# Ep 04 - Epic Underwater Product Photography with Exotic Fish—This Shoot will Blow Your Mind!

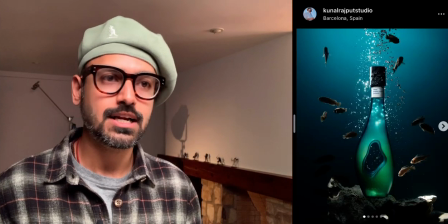4:05 And after doing some experiments, and I did a bit of test shoots in my studio, and we realized that gray color looks really good with the bottle,
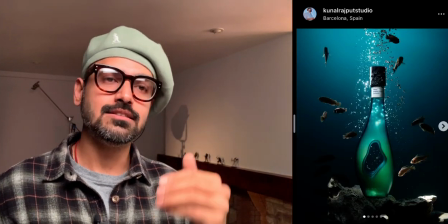4:13 and it will also stand out against the blue sort of underwater environment that you see here,
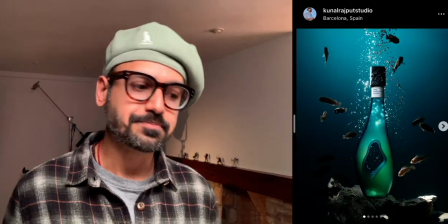4:19 the blue color in the background. So it will also stand out against that color. So we decided to go with the smaller gray fish.
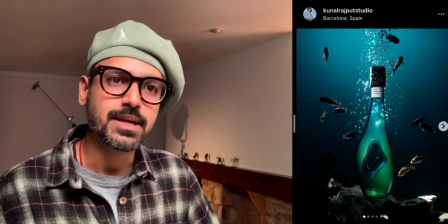4:28 And so the order was placed, and we were waiting for the fish to arrive here.
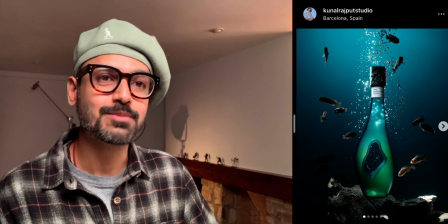4:31 And in the meantime, I also started studying about this particular species, and I got in touch with a specialist here in Barcelona,
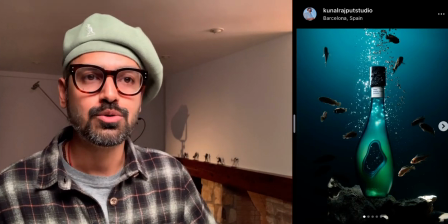4:37 and we realized that how we can take care of them during the shoot, and what all is to be done so that we can get the desired results that we want, right?
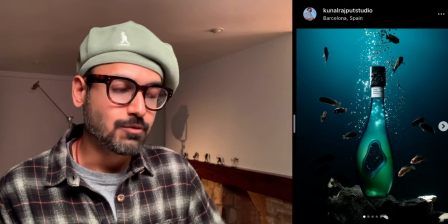4:47 Because again, it was very clear that we didn't want to do any composites.
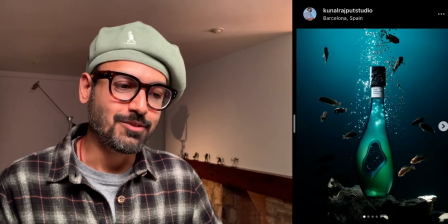4:52 We wanted to have everything look very realistic, very organic,
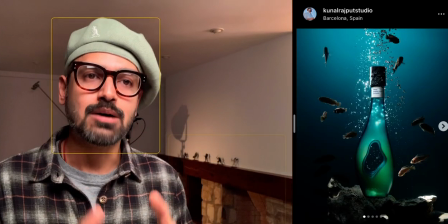4:58 and we wanted to shoot everything in camera in real time in a single shot, right?
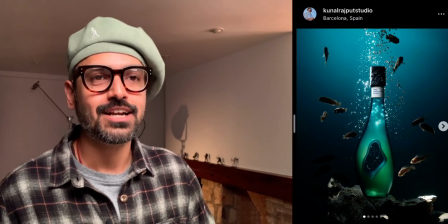5:02 Because for shoots like this, I mean, when I shoot any campaign or any product that I shoot,
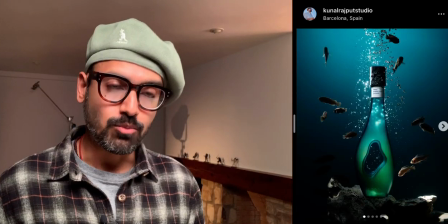5:07 usually or most of the times I'm doing compositing,
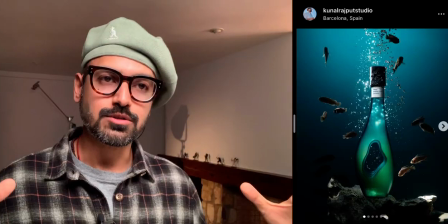5:11 which is I will take multiple photos and then combine them together to create the final shot.
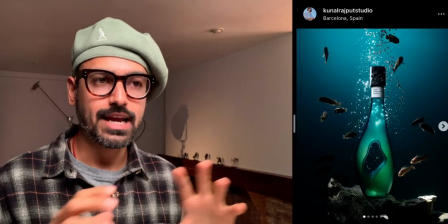5:16 But in this particular case, we wanted to shoot everything in one single shot right in camera, right?
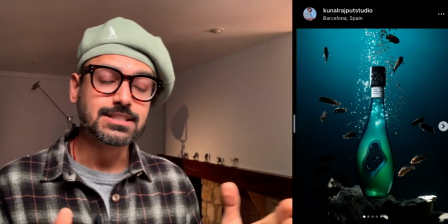5:23 So that was the first challenge, to source the fish.
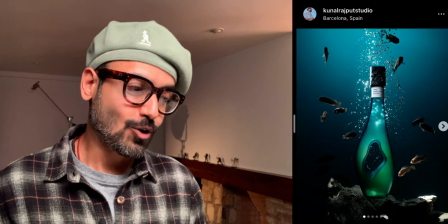5:27 The second challenge was, or probably, I mean, even more to that, adding more to the first challenge.
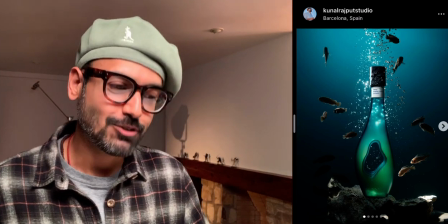5:34 So for the fish, I mean, there was also this thing that they tend to fight a lot among themselves.
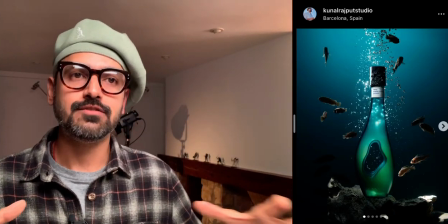5:40 So we had to have a certain number of fish. You know, if there is only 4 to 5 of them, they will keep fighting.
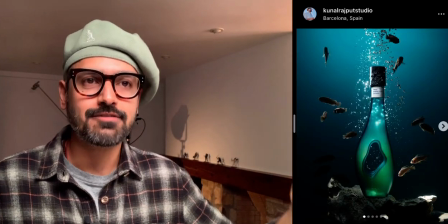5:47 So we decided to have around 20-25 of them in the tank at a given time.
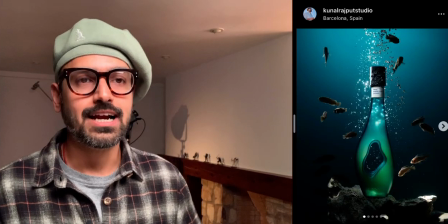5:52 Uh, because otherwise, they will just fight and hide in the corners or go under the rock, and it'll be like that.
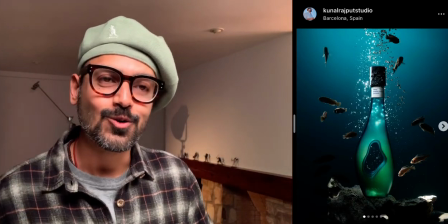5:59 But we wanted them to move nicely around the product. So when I discussed this entire project with the specialist here in Barcelona,
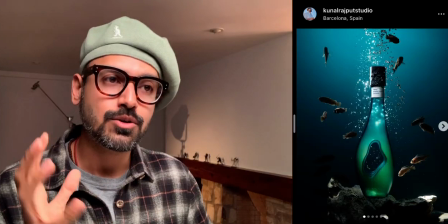6:07 then he also guided me a lot that we can do all of these things for the fish to stay comfortable.
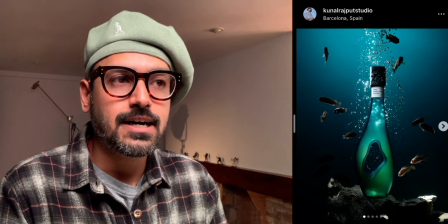6:13 And one of the main thing was that we had to maintain the same conditions in the glass tank,
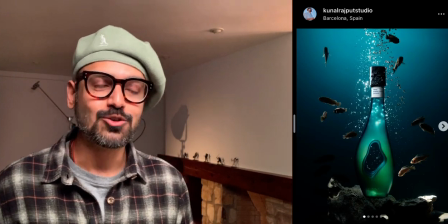6:20 matching it with the conditions in the wild marine waters in Iceland. So we had to have the same temperature, we had to have the same kind of a condition in the glass tank.
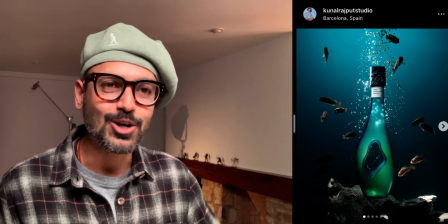6:29 And so a lot of challenges just to put the set together.
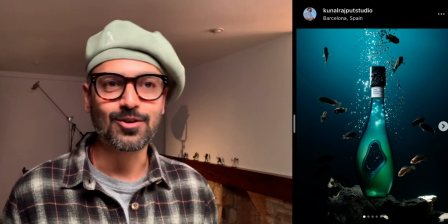6:34 And I mean, in the set build stage, there were a lot of challenges already. So once the fish was here,
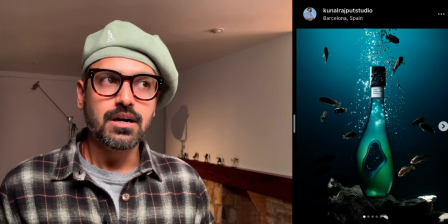6:40 the second challenge was, because we wanted to create everything in camera in real time,
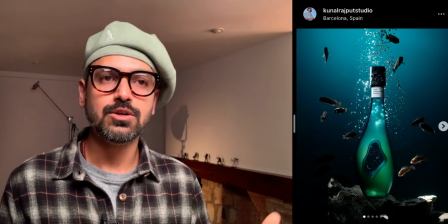6:46 and we wanted to shoot visuals, photos, videos, animation, stop motions and whatnot in different formats.
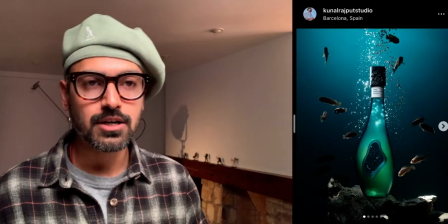6:53 For the digital campaign we wanted vertical content, for the ATL campaign we wanted horizontal content.
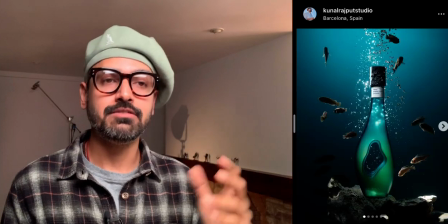6:58 So we had to come up with the dimension of the glass tank where we can shoot everything in camera on the same day.
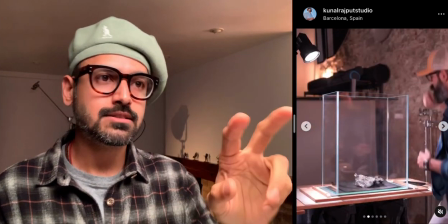7:05 So that is how we came up with this dimension of this glass tank, which is very unique.
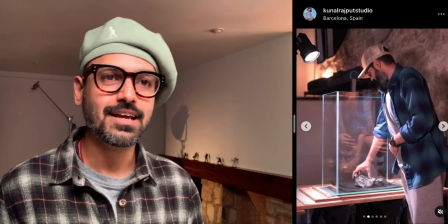7:09 You will never find this readily available in any glass or aquarium shops.
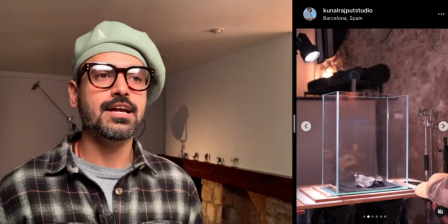7:15 So this was, the dimension was sorted, and we placed an order for this particular tank, which is also a very,
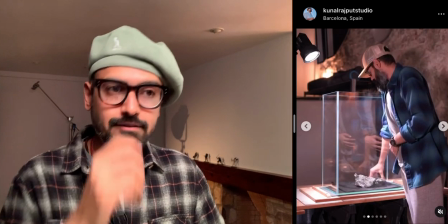7:22 very special one, by the way, because usually when you look at these glass tanks in these shops,
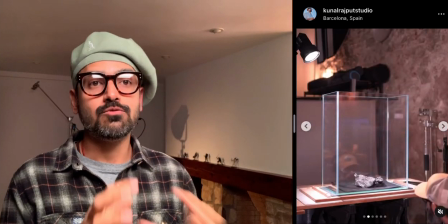7:27 the edges will have a green tint, right? But we didn't want that in this shoot because we were capturing everything in camera in a go in real time.
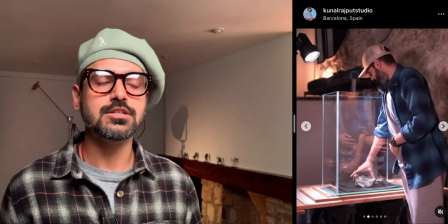7:36 So we didn't want any sort of a tint. We wanted the colors to look very, very, very real right in camera.
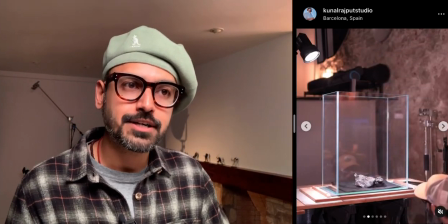7:43 So that's why we use a very special kind of a glass here, which is called optically white glass,
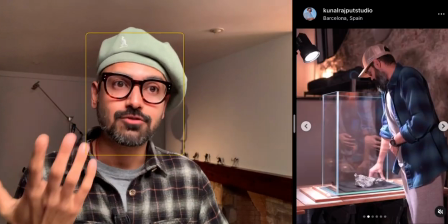7:48 and we created the this glass tank from that to avoid any sort of a color tint during the shoot.
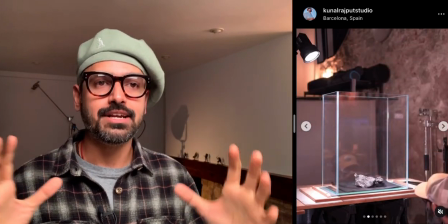7:55 And talking about colors, I mean, I'm very, very happy about the colors that we got in the shoot.